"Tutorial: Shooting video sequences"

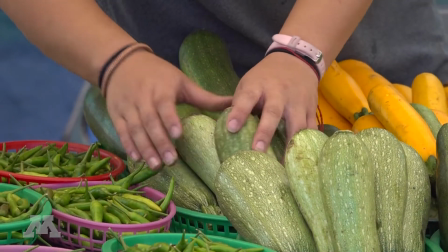(0:01)
In this tutorial, we're going to talk about one of the first things you need to learn when you're telling stories with video: sequencing.
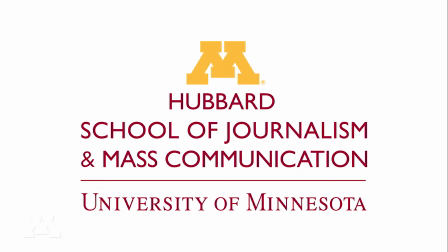(0:07)
I'm Regina McCombs, and I teach at the Hubbard School of Journalism and Mass Communication at the University of Minnesota.
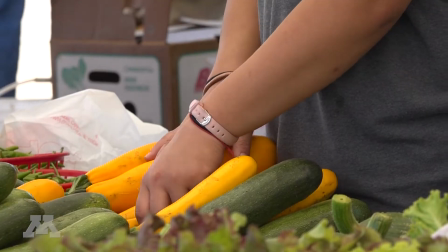(0:14)
Sequencing video simply means recording a series of images in ways that compress time and help move your story forward.
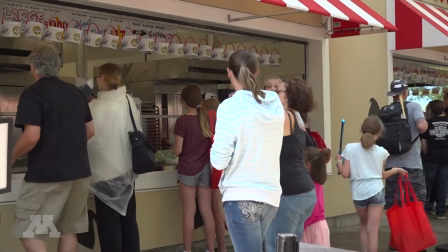(0:21)
The most basic sequence of all is the wide shot, medium shot, and tight shot, plus a cutaway, detail, or transition.
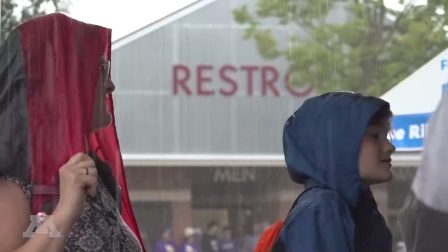(0:29)
Often you'll hear experienced photographers urge you to get wide, medium, tight, tight, tight.
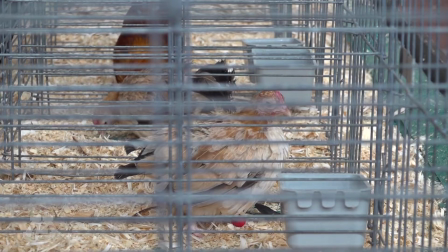(0:36)
Tight shots, also called close-ups or details, need to be very close.
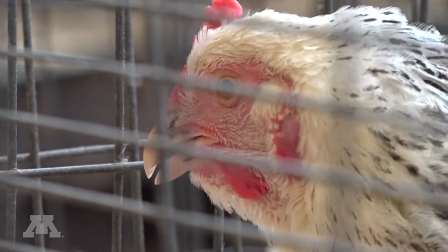(0:42)
They should fill the frame. The beauty of tight shots is that they help you avoid jump cuts when you edit.
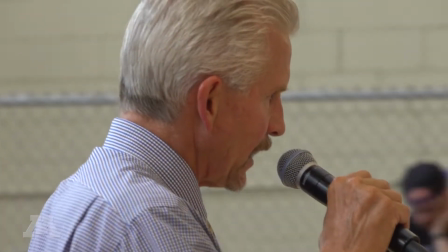(0:49)
Jump cuts are two or more shots edited together that make it look like your subject has abruptly jumped from doing one thing to another.
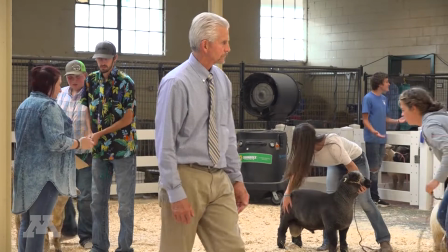(0:56)
The effect is jerky and jarring and may confuse your viewer or pull them out of their focus on the story.
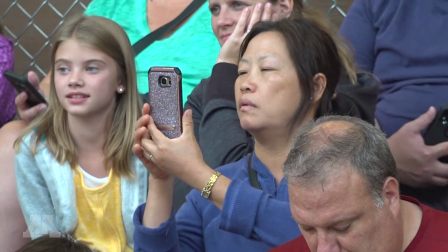(1:02)
But using cutaways solves this problem.
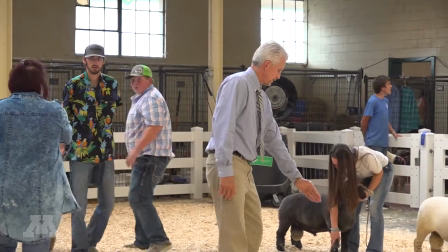(1:05)
Cutaways are shots that cut away from the action or the main character, but keep the viewer in the scene.
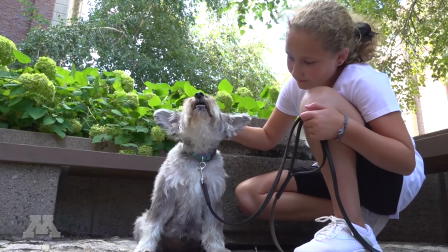(1:11)
It might be a shot of the vegetable shoppers are looking at, or a dog your subject is petting, or a shot of one person listening to another.
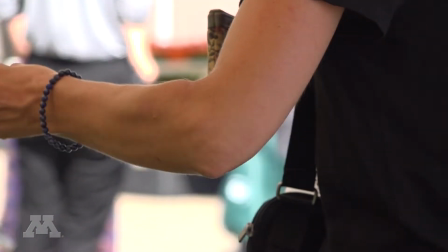(1:20)
The best cutaways add information to the story you're trying to tell. Reaction shots are also powerful tools.
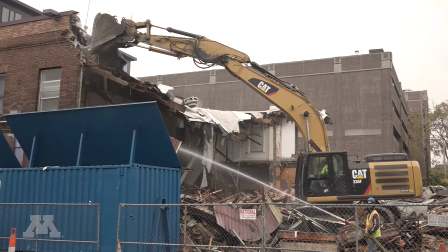(1:27)
Our instinct as journalists is to record the action happening in front of us, but often the most important part of the story is actually the reaction.
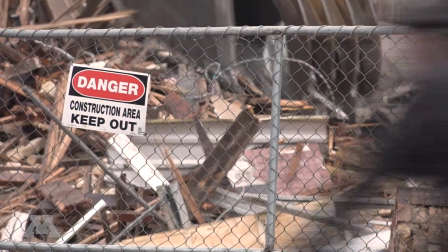(1:35)
That reaction helps us understand the impact of an event. The importance of a building being torn down is difficult to judge from the backhoe.
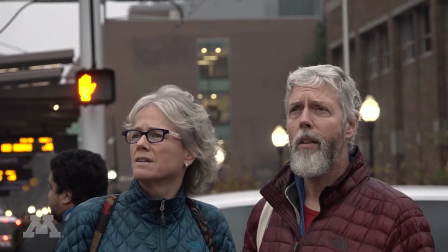(1:43)
The reactions set up the significance of that action.
One of those, two, maybe the one, that one.
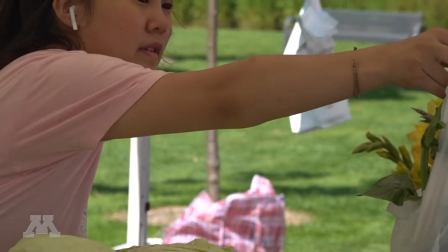(1:48)
As you get better with your camera, you'll find you can let the subject enter or leave the frame.
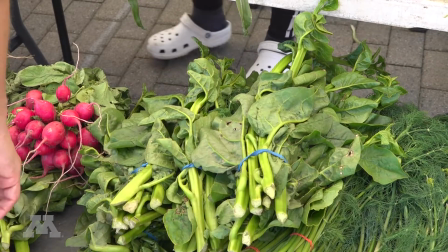(1:53)
These shots essentially serve the same functions as cutaways, since once the subjects have left the frame, they can be doing something new in the next scene.
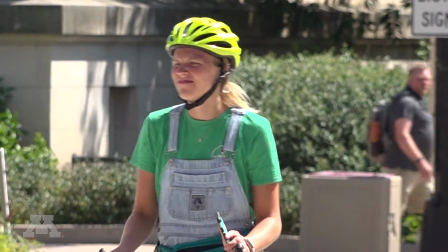(2:02)
But holding the shot long enough that people leave the frame requires patience.
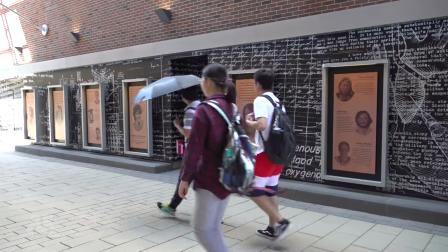(2:07)
Getting ahead of your subjects and being ready for them to enter the frame requires you to anticipate where they're headed.
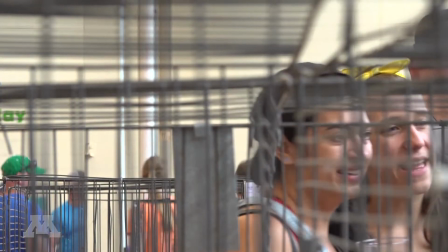(2:13)
But both of these make great transitions from one scene to another.
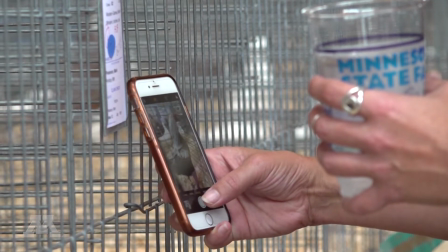(2:18)
So look for the natural cutaways, reaction shots, or transitions of people leaving and entering the frame to eliminate jump cuts.
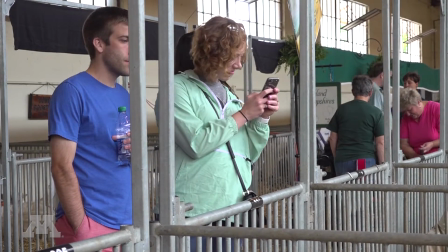(2:25)
There may be times when you use jump cuts for effect, but the majority of the time you want to avoid them.
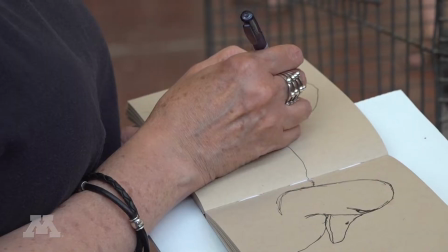(2:31)
You should try and compose each shot to make it visually pleasing, no matter how wide or tight it is.
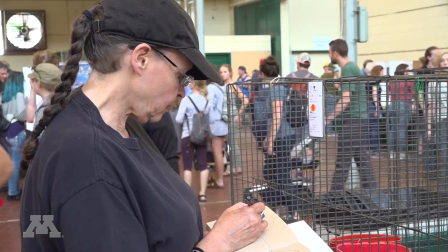(2:37)
Composition plays a huge role in storytelling.
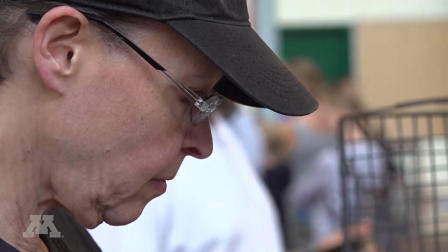(2:40)
The idea is not just to make an image pretty, but to lead the viewer's eye to the character's actions or the details that tell your story.
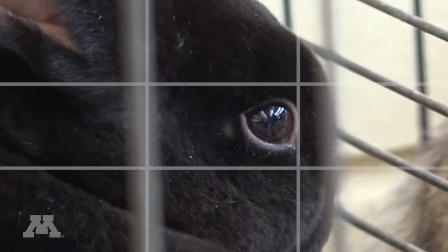(2:49)
To do this, photographers often use a technique called the rule of thirds. By dividing your screen into 3 parts, vertically or horizontally,
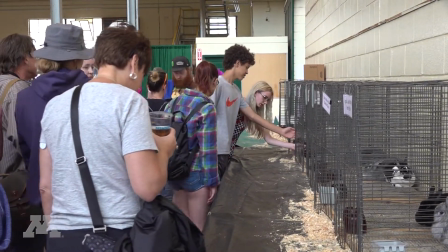(2:58)
and positioning the most important part of the image on that line, you draw people to see it.
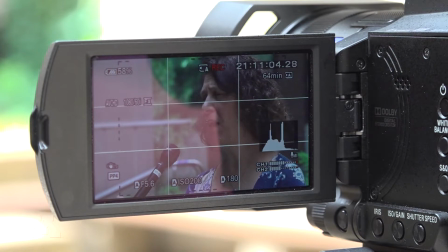(3:04)
Most camera viewfinders, even phones, have a grid that you can turn on and off to help you use the rule of thirds.
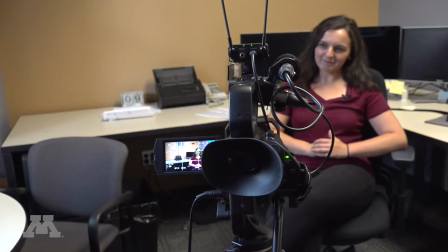(3:11)
And here's a little secret. In an interview, put the eyes of your subject on the top line.
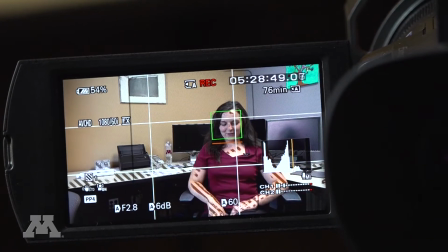(3:16)
No matter how close or far from the subject you are, it tends to make a pleasing composition.
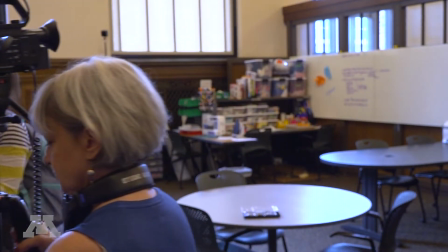(3:21)
And perhaps the most important thing you can do for your video quality is to use a tripod.
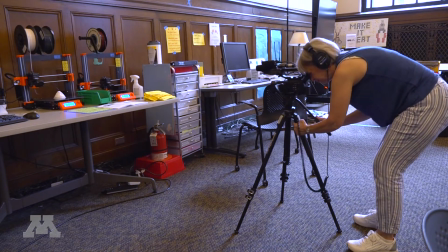(3:28)
There's no question, a tripod is a pain. When you're beginning, it's awkward to carry, complicated to learn, and it takes time to set up.
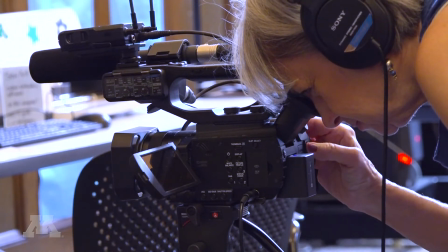(3:36)
But it's critical that you use it as much as possible.
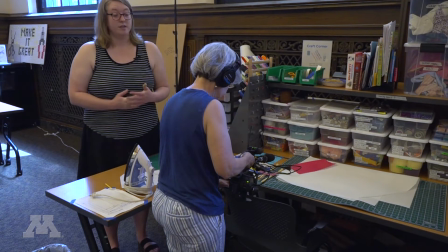(3:40)
But there will be times that you can't use your tripod, so then look for other ways to keep your shots from wobbling.
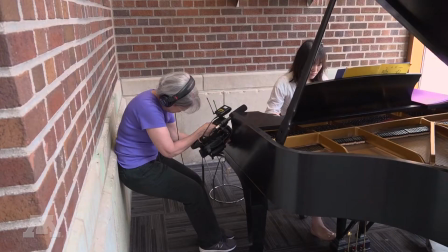(3:46)
Prop your camera on a chair, the floor, a table, anything that can help you keep your shot rock solid.
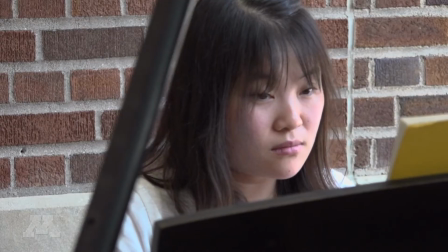(3:52)
You'll find your video looks much more professional when the shots are steady.